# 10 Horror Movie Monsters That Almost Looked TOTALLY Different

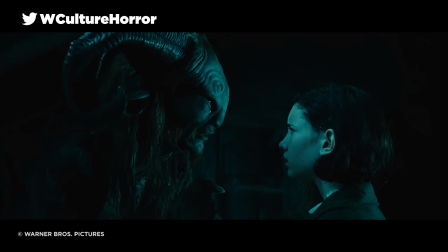242s
The Pale Man Pan's Labyrinth Gilmore del Toro's Oscar-winning dark fantasy Pan's Labyrinth is a masterpiece of design,
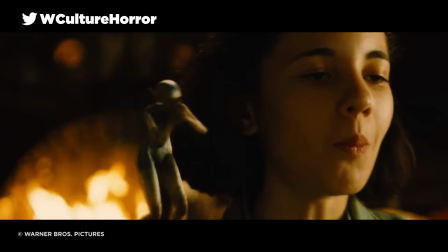249s
as evidenced no better than by the unforgettable appearance of the child-eating monster, known as the Pale Man.
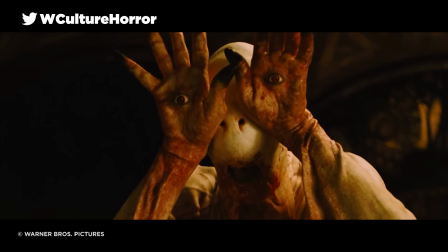255s
In the final film, the creature is a pale humanoid which wears its eyeballs in its long,
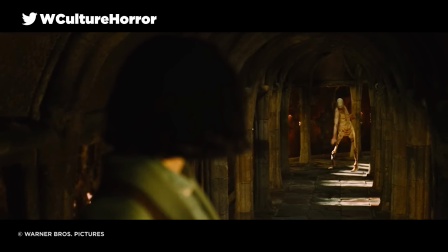260s
spindly hands, but concept artist Sergio Sandoval went through countless iterations of the Pale Man before del Toro settled on the one that he liked.
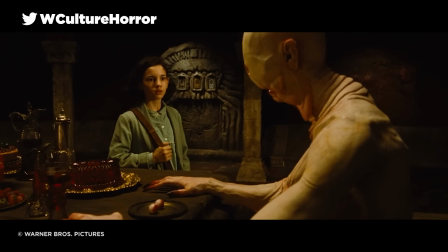268s
Easily the most fascinatingly grotesque of these concepts is the one which leans even more heavily into body horror,
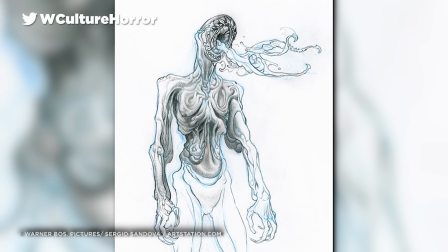275s
with the Pale Man's face reimagined as a gaping, toothed maw from which a series of tentacles can be seen to emerge.
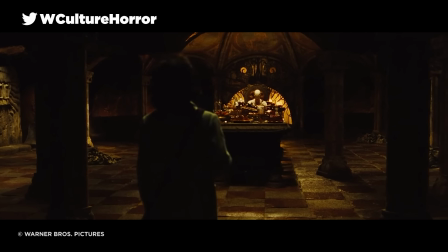281s
Whether for technical reasons or simply down to his own tastes, Del Toro ended up picking the more simple,
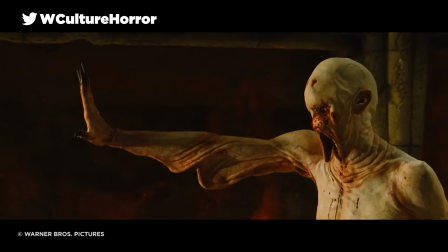287s
streamlined final design, but it goes without saying that Sandoval's earlier versions were totally haunting in their own right.
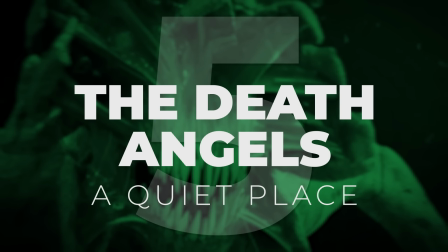293s
5. The Death Angels – A Quiet Place A Quiet Place's sound-seeking extraterrestrial invaders,
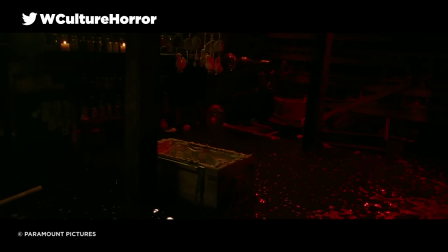300s
never named in the movie but referred to as the Death Angels in promotional materials, are armoured, animalistic creatures bearing angular limbs and plaited facial structures,
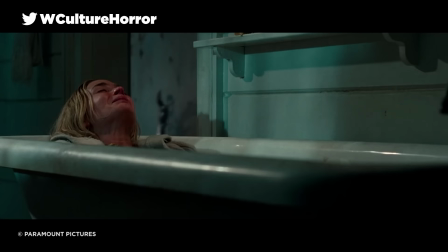308s
which grants them an acute sense of hearing. But the Death Angel's design was actually altered quite late in post-production,
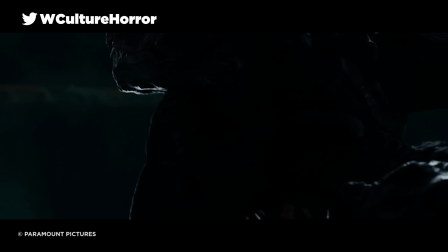315s
with early designs for the creatures created by concept artist Luis Carrasco making them look even more recognizably humanoid and also far larger.
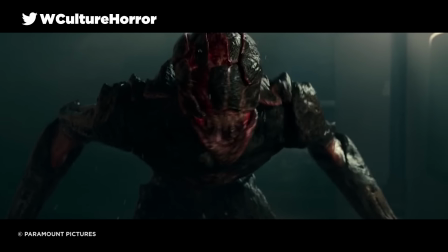323s
Given that this original design looks not unlike a generic Final Fantasy boss,
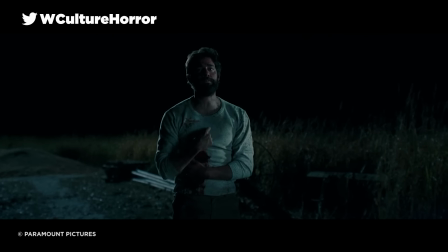327s
it's probably for the best that the director, John Krasinski, ultimately opted to get a little weirder with the monster's look.
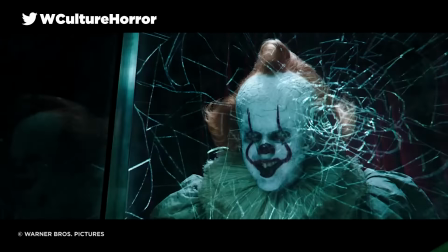333s
4. Pennywise, It Andy Muschietti's 2017 It remake was already fighting an uphill struggle,
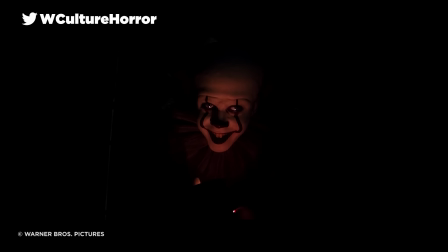340s
considering that audiences were still incredibly fond of Tim Curry's portrayal of Pennywise,
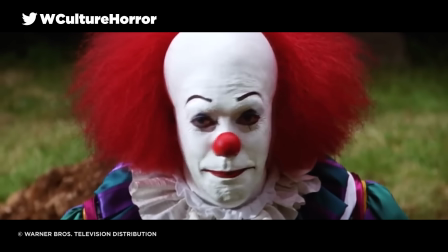345s
the dancing clown, whose design in the 1990s miniseries had been a staple of pop culture for almost 30 years.
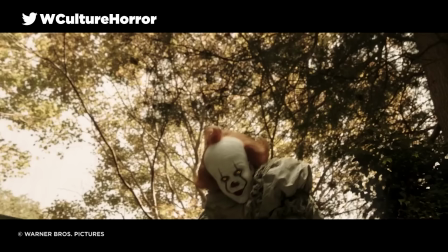351s
Redesigning Pennywise in a way that paid respect to both the Curry movie and King's Source novel, while also offering up enough of a fresh spin to be worthwhile,
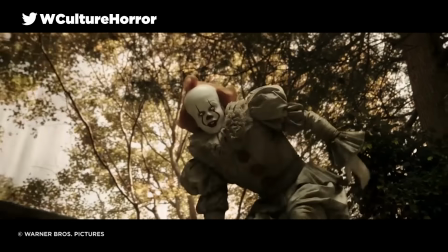359s
was no easy feat. but Muschietti and his talented team of artists absolutely nailed it,
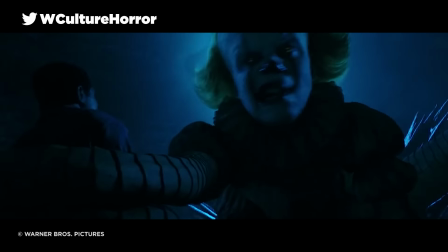366s
kitting Bill Skarsgård's Pennywise out in a Victorian-era costume which called back to the entity's undying longevity with a less exaggerated,
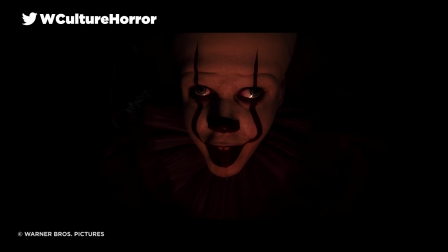374s
more washed-out approach to the clown's face makeup. Unsurprisingly, the design was heavily workshopped during pre-production,
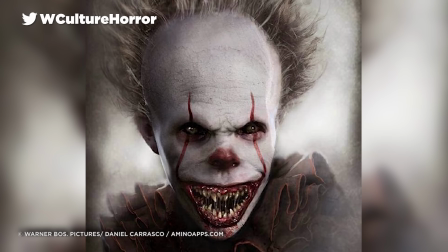381s
with most of the passes making Pennywise look more outwardly weathered and terrifying, rather than the more well-kempt inviting Pennywise seen in the final film.
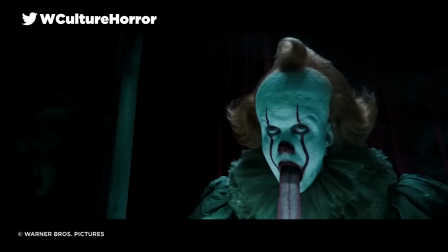389s
The concepts are certainly creepy as hell, though perhaps a little over-designed for a character that thrives on its ability to infiltrate.
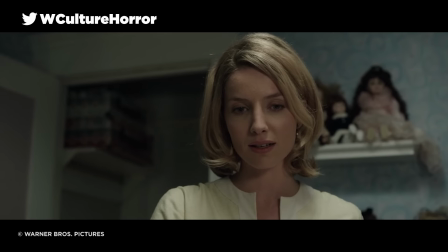397s
3. Annabelle Annabelle Considering that an Annabelle spin-off movie was a prospect before The Conjuring had even hit cinemas,
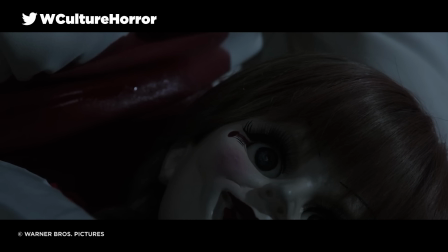404s
it followed that director James Wan went to tremendous lengths to ensure that the possessed doll was sufficiently creepy to sustain its own franchise,
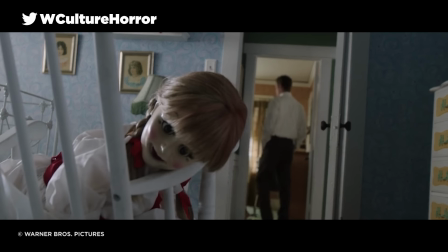412s
and with its off-puttingly rosy cheeks, ashen skin and dead, piercing eyes,
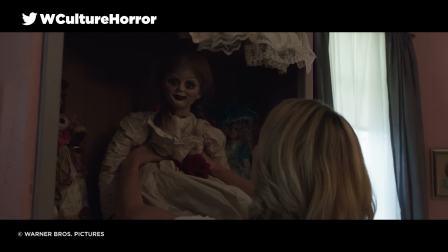417s
Annabelle was certainly the last thing that any sane parent would ever consider giving to their kid.
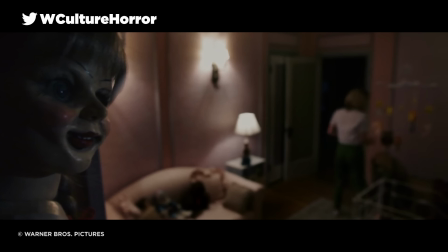421s
But the original concept designs for the character took things in a far more grotesque direction,
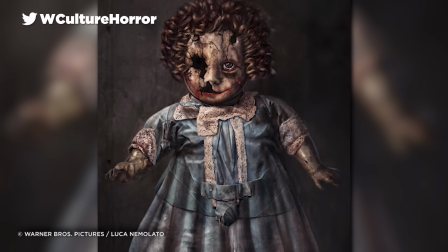426s
depicting Annabelle as missing at least one eye, if not both, while her porcelain exterior would be cracked and extremely grubby.
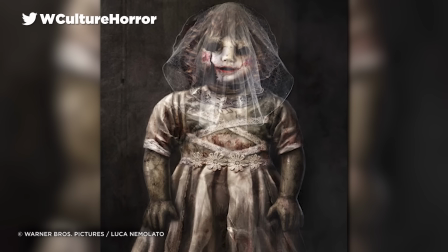433s
Oh, and in one of the concept pieces, she's kitted out as some sort of child bride for some reason.
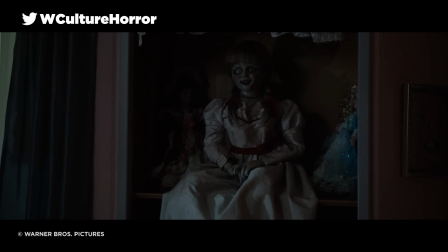438s
Ew. Perhaps Wan's thinking here was that these designs were just too gross to be believably handed from a parent to a child,
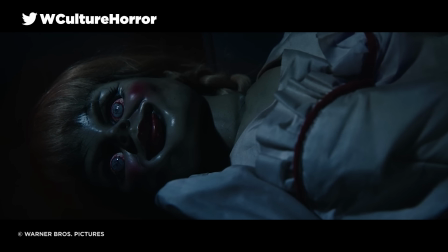445s
and let's face it, the final one is already stretching credibility to its breaking point in that regard.
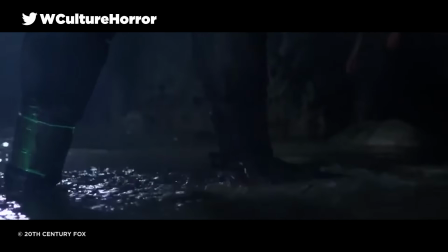450s
2. The Yaujua Predator Much like the xenomorph, Predator's Yaujua is one of the most distinctive monsters in all of movie history,
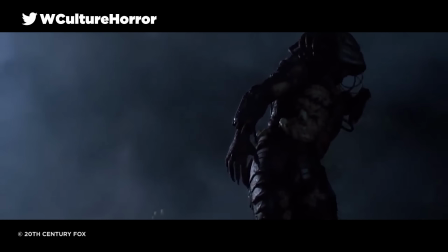459s
a dreadlock-wearing humanoid reptilian alien kitted out in ceremonial battle garb alongside a variety of futuristic weapons.
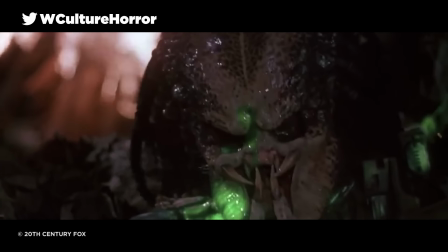467s
Oh, and let's not forget about that fleshy mandible. But the original Predator was a far underwhelming cry from that articulated,
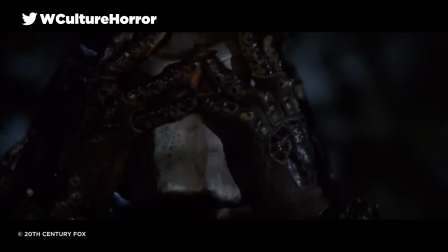474s
statuesque final design, but it's actually one that got far enough through production to be actually shipped to Mexico for a test shoot.